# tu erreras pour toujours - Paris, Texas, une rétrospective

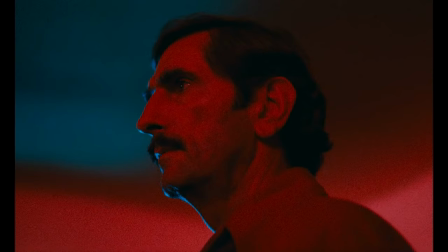17:11 D'après Wim Wenders, c'est pour cela que je me suis naturellement tourné vers elle pour le rôle, en parlant de Nastasia, et pourquoi je n'ai jamais eu de second choix.
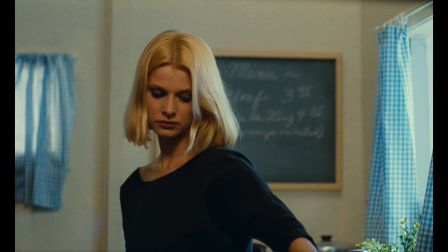17:19 C'est en rapport avec le sous-texte du film qui est celui d'un homme imposant un certain idéal d'une femme dans ses pensées.
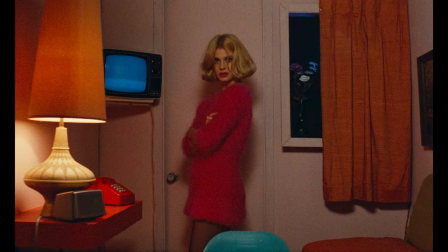17:25 Et mon sentiment était que Nastasia était tellement évidente pour ce rôle parce que le public s'attend à voir une certaine image d'elle qui a été fabriquée.
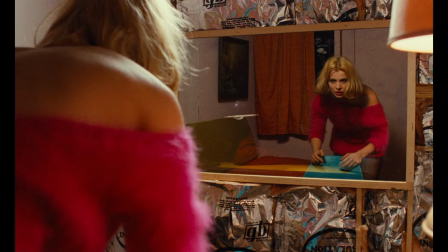17:32 Dans un sens, ils doivent passer par les mêmes émotions que Travis. C'est comme ça que l'idée du Peep Show est venue.
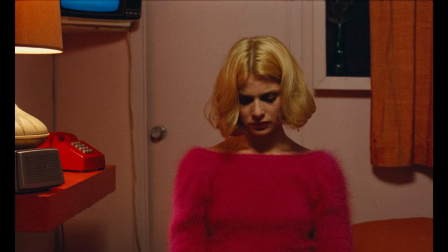17:37 Travis est assis devant un écran, et elle l'est à l'écran. Enfin, derrière celui-ci est l'objet de son imagination.
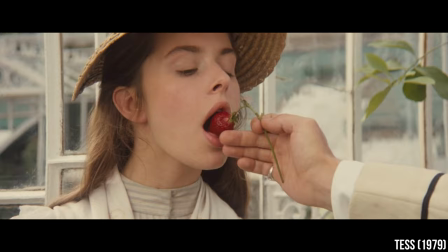17:43 J'ai suivi la carrière de Nastasia et vu ses films, et certains étaient douloureux pour moi, parce que je ressentais que je voyais quelqu'un de piégé.
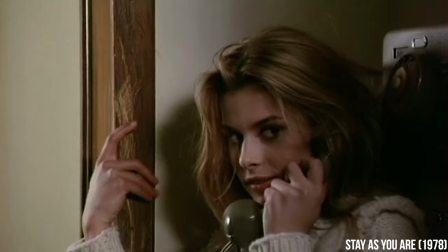17:50 Il y a cette actrice talentueuse et elle est tellement exploitée à cause de l'image que les gens ont d'elle.
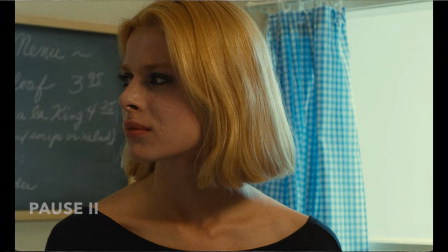17:55 C'est aussi une des raisons pour laquelle je l'ai castée, parce que je sentais qu'elle n'attendait que ça, de montrer une autre facette de son image, et elle l'a fait brillamment.
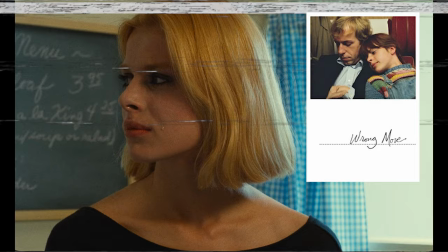18:02 Ouais, j'interromps juste vite fait cette partie pendant le montage, parce que Wim Wenders,
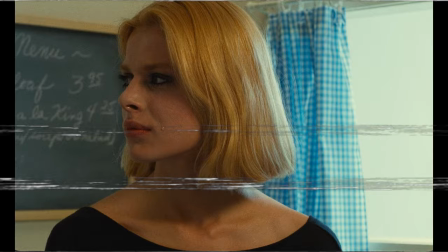18:06 dans un de ses premiers films Wrong Move, y a aussi le premier rôle de Nastasia Kinski à tout juste 12 ans, et à en croire certaines critiques, elle est pas mal sexualisée dedans.
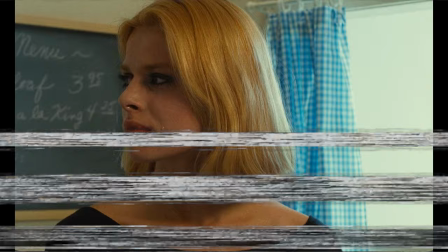18:16 Donc cette déclaration sur son actrice, elle est belle, mais finalement je dirais qu'il a aussi sa part de responsabilité dans le portrait qui a été fait d'elle dans ses jeunes années d'actrice.
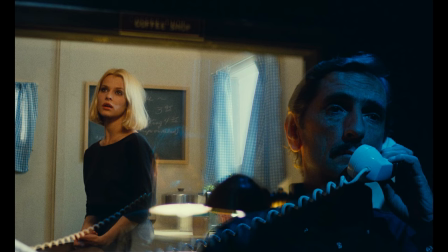18:24 Voilà, ce petit addendum me paraissait nécessaire. Avec les années, le message caché derrière le casting de Nastasia Kinski s'est quelque peu perdu.
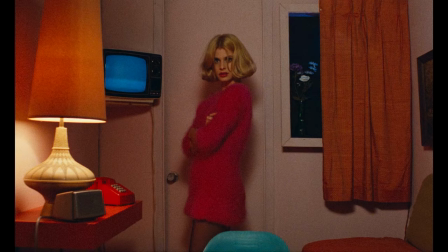18:32 Mais la performance, elle, reste.
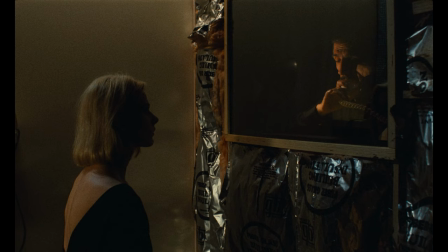18:34 Si au début elle reste une image, une chose qui attend d'être possédée par Travis, au fur et à mesure de la scène de confessionnal, Travis finit par la voir pour ce qu'elle est vraiment,
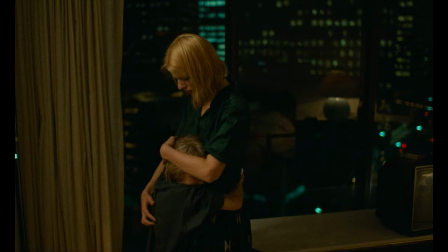18:43 et par la même occasion, il se voit vraiment pour la première fois lui aussi. Les derniers instants du film sont drapés de vert, la réalité a rattrapé nos personnages.
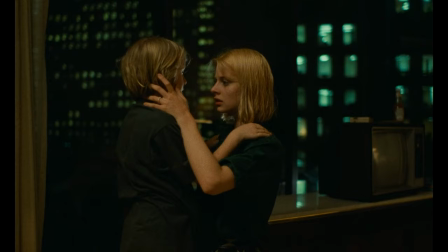18:51 Jane est réunie avec son fils, et Travis repart seul alors que le soleil se lève.
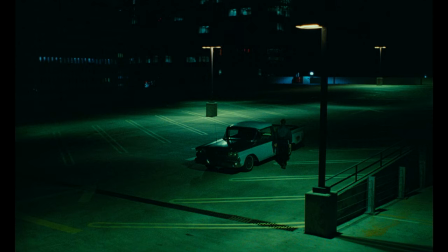18:56 Ce n'est pas pour autant que la fin est malheureuse. Travis repart avec la vérité qu'il cherchait sur sa famille, son passé et lui-même.
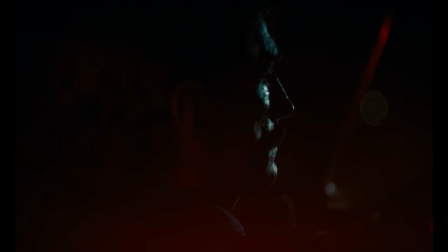19:03 Sa violence a détruit sa famille, mais il peut trouver du réconfort dans le fait qu'il arrête ici le cycle d'abus perpétué par son père.
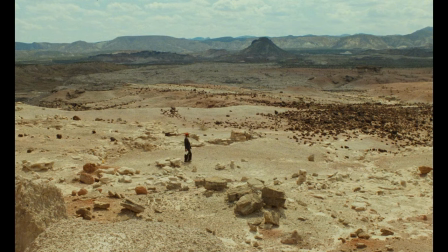19:10 En cela, le film tranche dans la modernité de son personnage principal masculin et dans l'héritage filmographique de celui-ci.
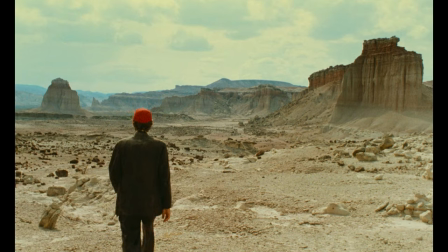19:16 Parce que lorsque l'on rencontre Travis pour la première fois, c'est une entrée typique de héros de western.
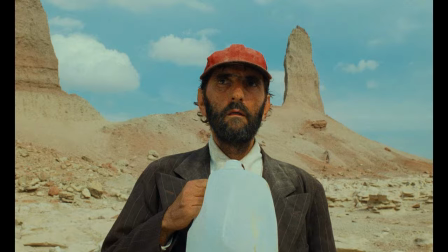19:22 Seul, stoïque dans le désert. Roger Ebert, et ce n'est pas le seul, avait noté une certaine filiation entre Travis Anderson et Ethan Edwards,
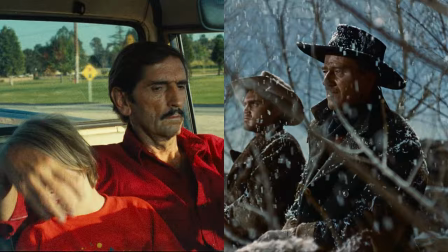19:30 le personnage interprété par John Wayne dans La Prisonnière du désert. Dans ces deux histoires, un héros se met en tête de sauver une jeune femme.
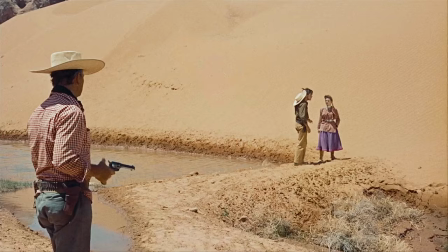19:37 Dans La Prisonnière du désert, l'ennemi est désigné, il s'agit d'Indiens dans la plus pure tradition du western.
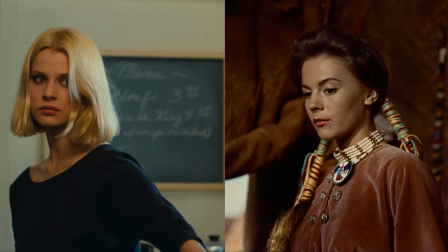19:43 Et dans les deux films, on peut dire que la quête du personnage principal est mal avisée. Travis et Ethan ne comprennent pas le rôle de la femme qu'ils recherchent dans l'univers qui est le sien.
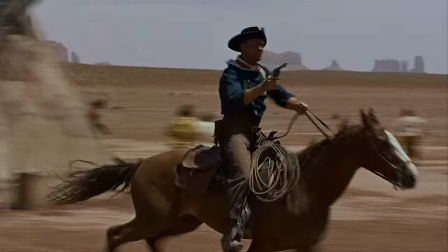19:52 Mais alors que La Prisonnière du désert répond plus classiquement au template du western,
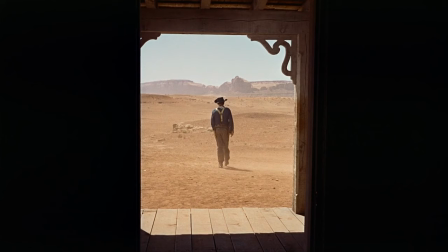19:57 John Wayne retrouve finalement un foyer à la fin du film et s'en va dans le désert serein sous un soleil couchant,
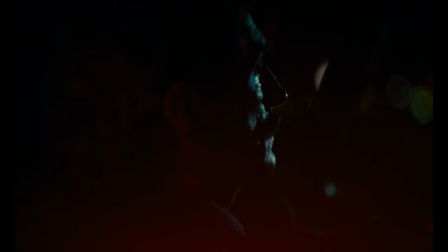20:02 Travis a une fin plus tragique et subversive de cette situation attendue finalement.
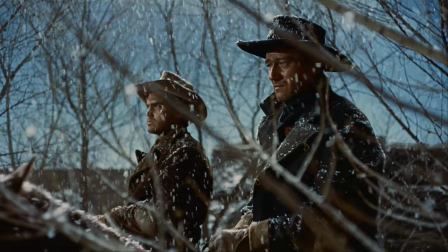20:07 Si le silence stoïque d'Ethan Edwards est une réponse au monde qui l'entoure en défiance face aux menaces,
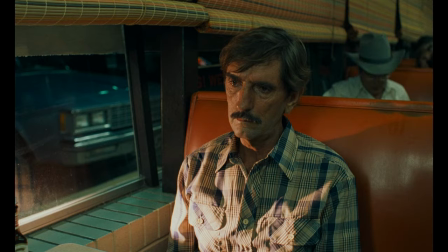20:12 celui de Travis est introspectif, celui d'un homme en proie au doute face à la violence qu'il se sait qu'à capable d'infliger.
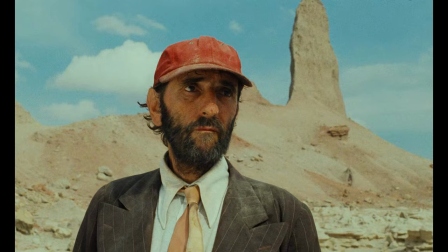20:18 C'est un homme en guerre avec lui-même. En cela, Paris, Texas bouleverse l'archétype du héros masculin silencieux à la Clint Eastwood.
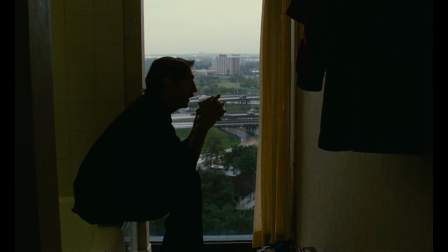20:26 Ce n'est pas un signe de force que Travis soit renfrogné dans le silence, mais un aveu de sa faiblesse et de ses défauts en tant qu'homme.
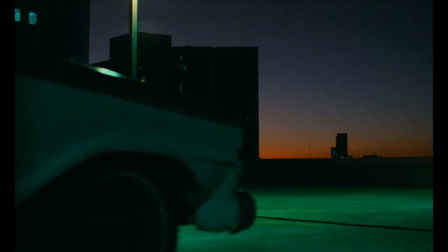20:32 C'est ce portrait de la masculinité qui rend le film aussi moderne selon moi. Et dans un dernier acte de subversion, Wim Wenders conclut son film sur un lever de soleil. Ce n'est pas la fin heureuse pour Travis, seulement un nouveau départ. Vers quoi ?
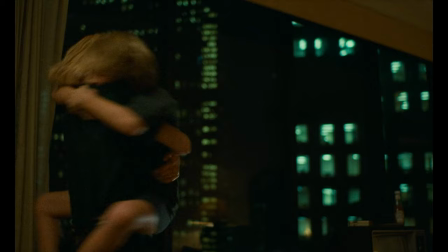20:45 On ne le saura jamais, mais dans un dernier acte d'altruisme, il a réuni mère et fils, quitte à être condamné aéré pour toujours.